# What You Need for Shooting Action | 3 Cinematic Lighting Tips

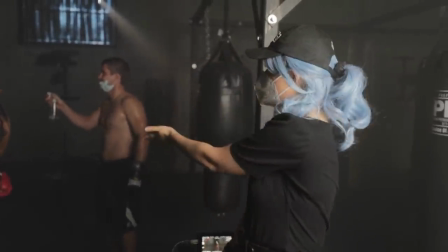I put some distilled water into a spray bottle and we are putting that on our talent to act as sweat not only is this
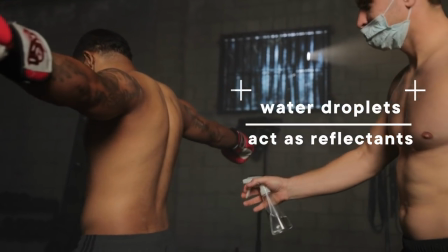part of the production value and it's going to look good but also the little beads of sweat are going to reflect our lights and it's just going to cause
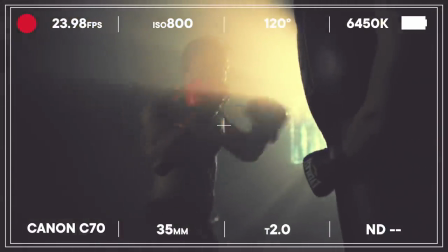a little bit more texture in the shot on their skin as well and let's key from
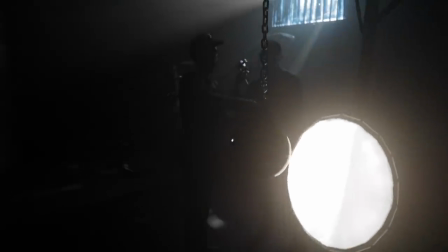this side that looks good Giselle and give it uh give it a little more wrap from the front.
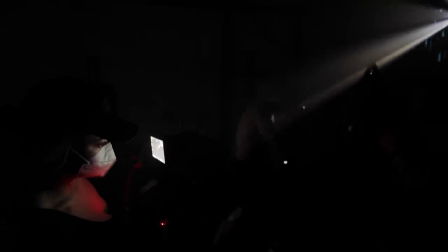Got it. Cut. That's why I like having my key light be super mobile. If you're filming a sports commercial where there's a lot of movement, you want to take advantage of different angles, up, down, around. It helps if it's just always moving around for you.
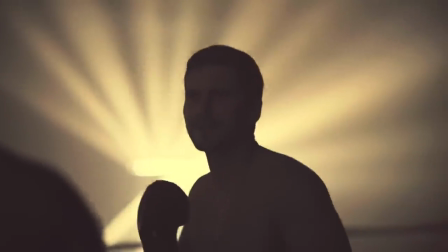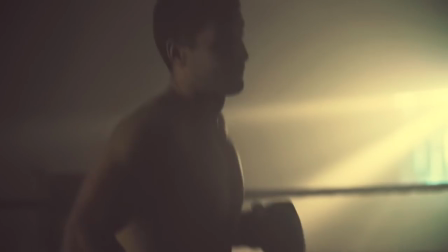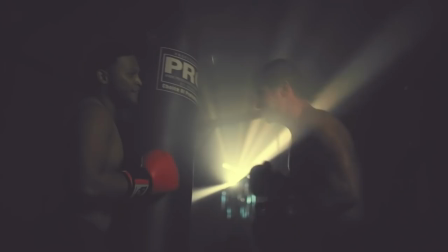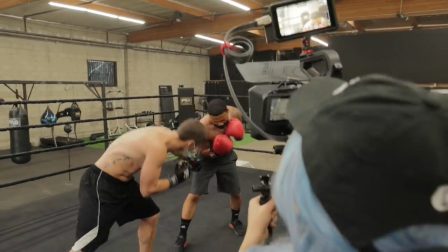I hope you enjoyed this little walkthrough of how I would shoot a action sports shot.
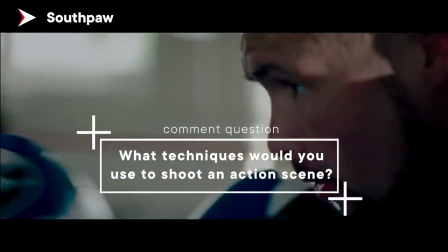I'd like to know what techniques would you use to shoot an action sports sequence let me know in the comments for a chance to win an f7 light if you like this video if you like what we do in our little walkthroughs here please like the video with a thumbs up and subscribe to the channel if you want to follow me my social media links are down below until next time happy boxing and shooting